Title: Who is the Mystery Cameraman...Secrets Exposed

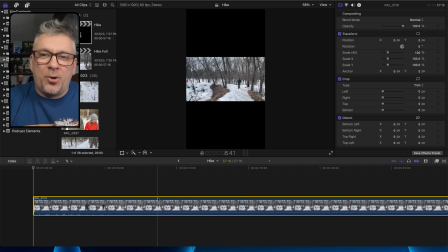So when we go over here into Final Cut Pro, there's something you can do with your clip. You can turn off the spatial conform. So right now this is taking the clip and making it fit into this tall box.
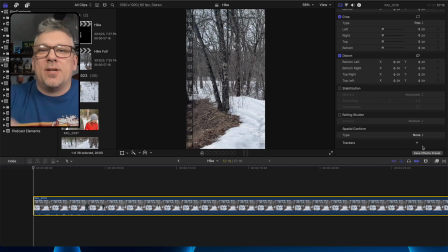But if I turn that off to none, now it fills up the box top to bottom. But what you'll see here is if I move the position of the clip, I can move it side to side.
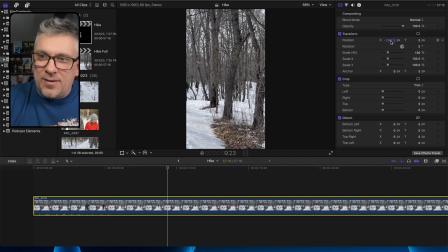All right, so I've got this clip goes all, there's the edge of it.
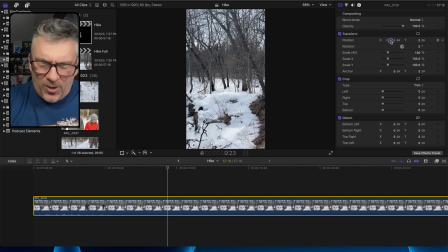Now I can go all the way back over here to the other edge of it. So I've got all that space to work with.
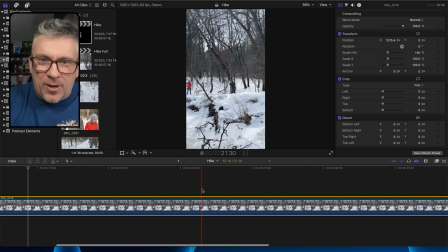So what I'm going to do is I'm going to find the spot where I want this little short that I put together to start. We'll say right about there. Looks good. Just for recreating this.
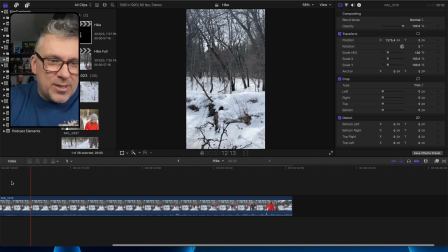I'm going to get rid of that part of it. So now I've got my beginning right here. And I want to go, let's see, so now you see I've got to adjust this clip.
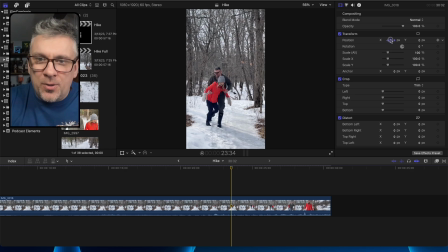I got to slide it over to where we're kind of centered in the frame. And I want to stop it right. I want to make it look like you don't see me pulling her back, so make it look like I just push her.
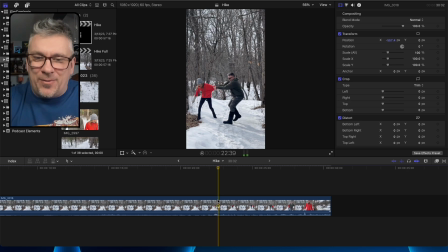Right about there. We'll just end it right there for, like I said, demonstration purposes. So I cut the clip. Now I'm going to get rid of that stuff at the end.
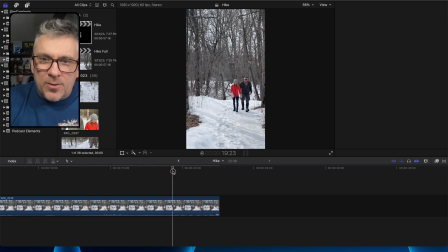So now I'm going to backtrack to find where we come around the corner, and it's right about here.
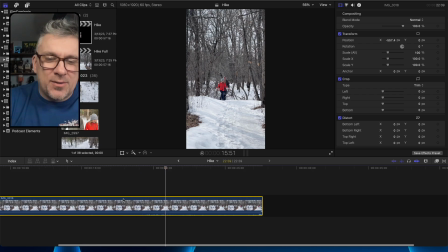Now the fun thing that you can do, and some of you will know what this is and some of you may not, but there's a thing called keyframes and animation. You can animate this clip. So I'm going to add a keyframe right here, and then I'm going to go back to the beginning.
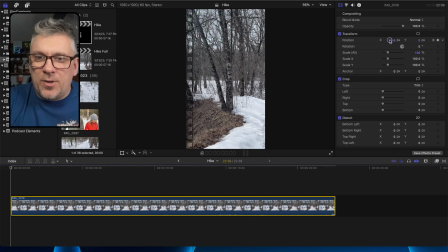And now I'm going to move this clip over to where I'm in the frame again.
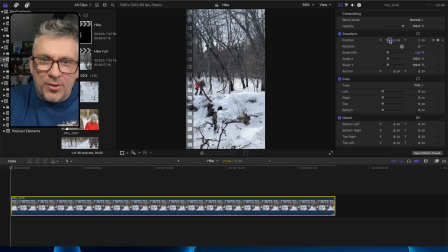Right about there, looks good.
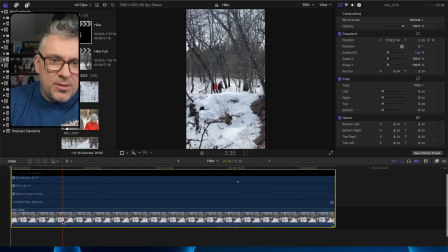And if I look down at my clip, you can see here, there's these two little dots.
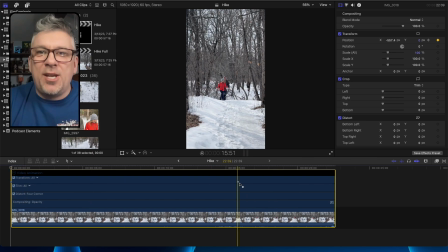There's a dot right there, and there's a dot right here. And those are the keyframes that are going to move this clip when I play it.
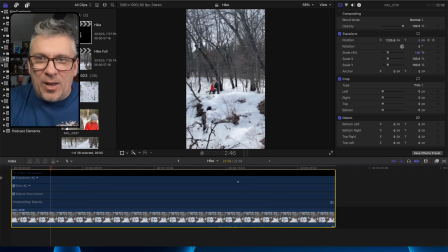So right now you can see that position is changing.
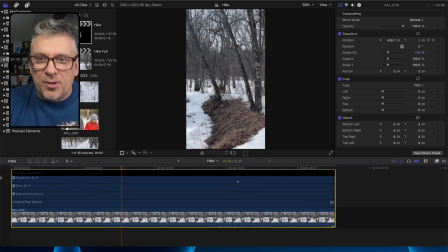So it's looking like someone is turning the camera and following us as we walk down this trail.
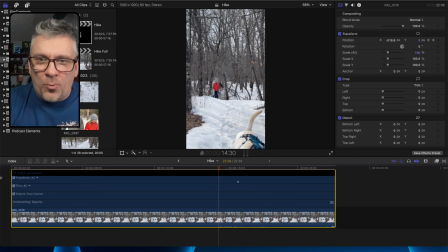So now we come around the corner. Right here, the frame is good, so the keyframe stops moving. And as we walk, keep going, and boom, there's the end of the clip.
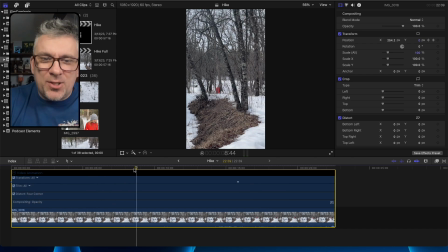So by using those keyframes and by using,
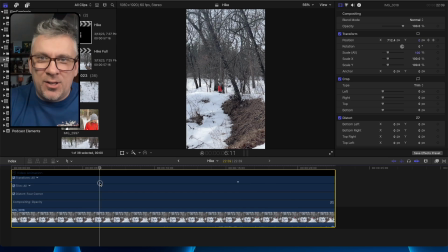animating the position of the clip in the frame, I'm able to make it look like
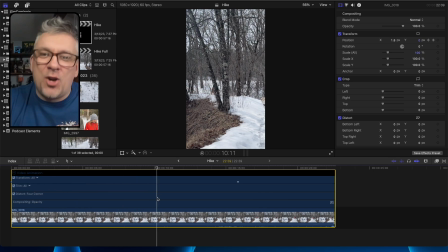I have a cameraman or I have a camera person, someone running the camera following us down the trail.
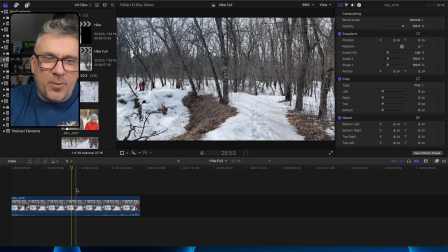So you can go out and you can film all day, film all your clips that you want to put together in like a long form video, but then there might be one thing that you want to just focus on and make a shorts out of or a reel out of.
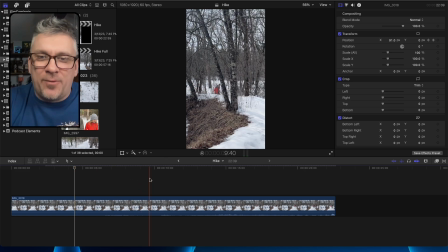Well, you can take that clip, even though it's not shot vertically, you can still take it and you can do stuff like this.
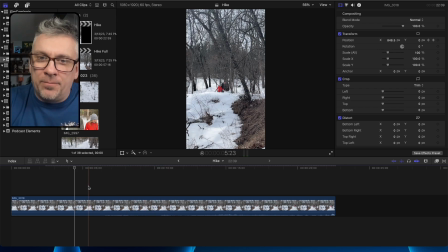You can move things around, make it look like, just put a little more,
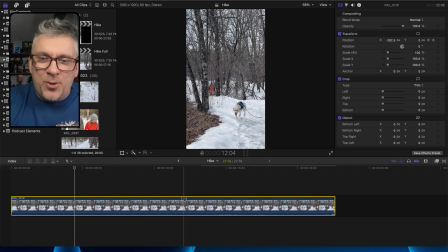make it look a little more exciting. You can, you don't have to leave this looking like this,
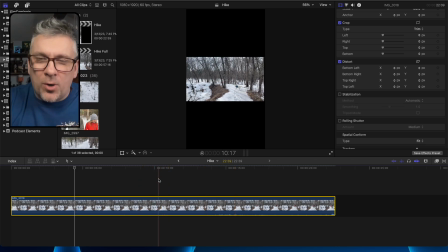where it's just a short little or small little square in your window. So there you go. There is just something, a quick little tip. Like I said, if you are a creator, you might find this useful. If you're a creator, you might already know about this.